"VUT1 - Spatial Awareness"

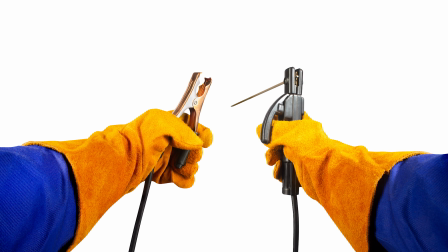(4:14)
Scale, relative size of objects, and proportions come into play with foreshortening. Foreshortening is when parts that are closer, belonging to the same object or figure, are rendered bigger in the frame to indicate closeness.
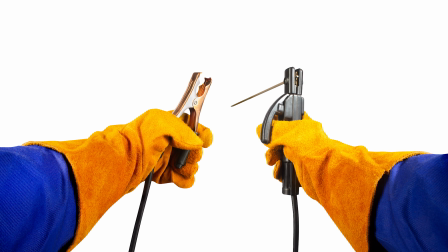(4:28)
In this image of a welder holding welding electrodes, the arms seem very thick, but it makes visual sense because we read them as being closer to us.
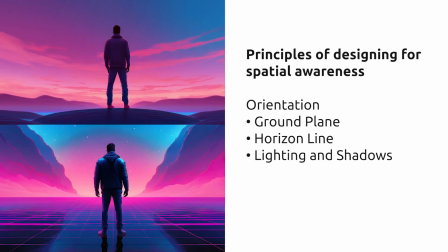(4:37)
Scale is an important aspect of spatial awareness. Ground plane. A clear ground plane helps establish a sense of stability and reference. Horizon line. The horizon line provides a visual reference for distance and scale.
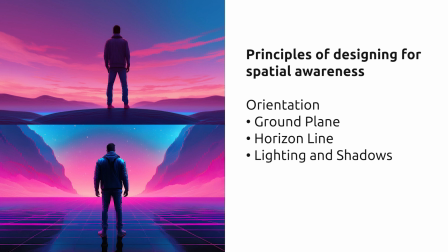(4:52)
It also allows the user to orient themselves and provide visual feedback of head movements on HMDs that track head movement. Lighting and shadows. lighting and shadowing can help define spatial relationships and create a sense of depth.
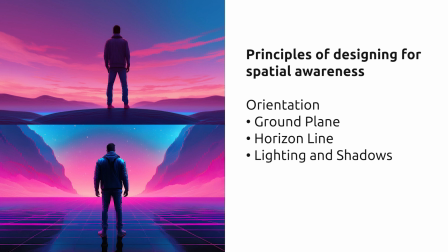(5:07)
By carefully considering these principles, designers can create immersive and believable XR experiences that transport users to new worlds.
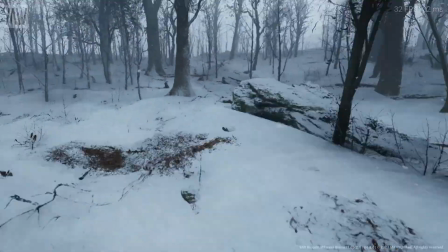(5:16)
The horizon line also allows the user to orient themselves and provide visual feedback of head movements on HMDs that track head movement.
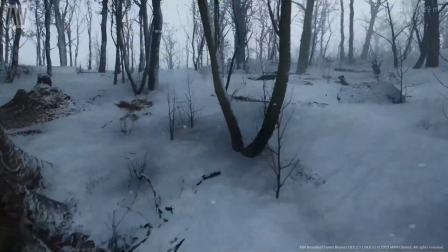(5:25)
The horizon line is an important tool for visual feedback triggered by user actions and movement.
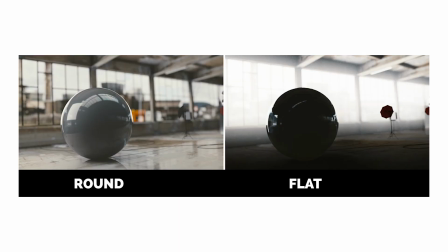(5:32)
Lighting and shadows are very useful visual tools to help you orient the user and objects in the scene in space and time. Shadows and light can also orient the user in terms of mood and atmosphere. Light is used to simplify a scene but can also complicate a scene unnecessarily.
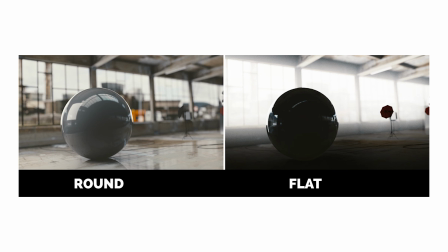(5:50)
In this image of a 3D sphere, the silhouette lighting emphasizes shape over volume, but simplifies the visual design and creates a less cluttered image.
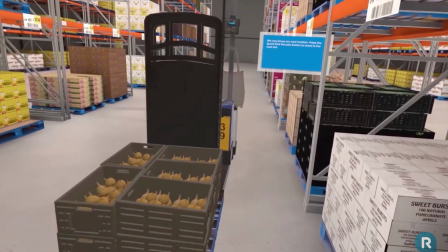(6:00)
Sometimes creating a 100% realistic scene can be confusing because all the objects are rendered with the same level of detail, making it difficult for the user to know where to look. In the example of a VR training video, screen grab the realism is necessary,
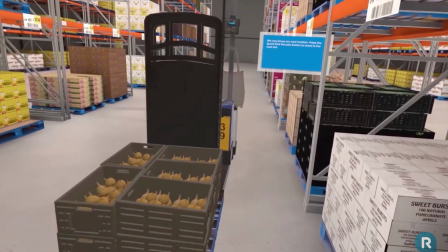(6:15)
but it does make the scene very busy, especially if the user is moving and looking around in the scene. The brightly lit passages contrast with the darker walls in the background to help define shapes.
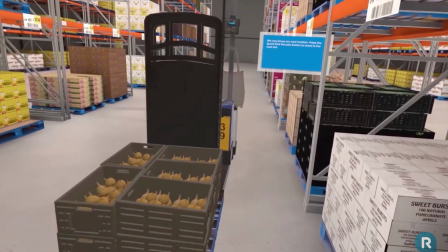(6:27)
However, some of the boxes in the distance are brighter than those in the foreground, drawing the eye away from the foreground where the user is required to focus. In the next chapter we will discuss hierarchy and how visual design can be used to direct the user's attention.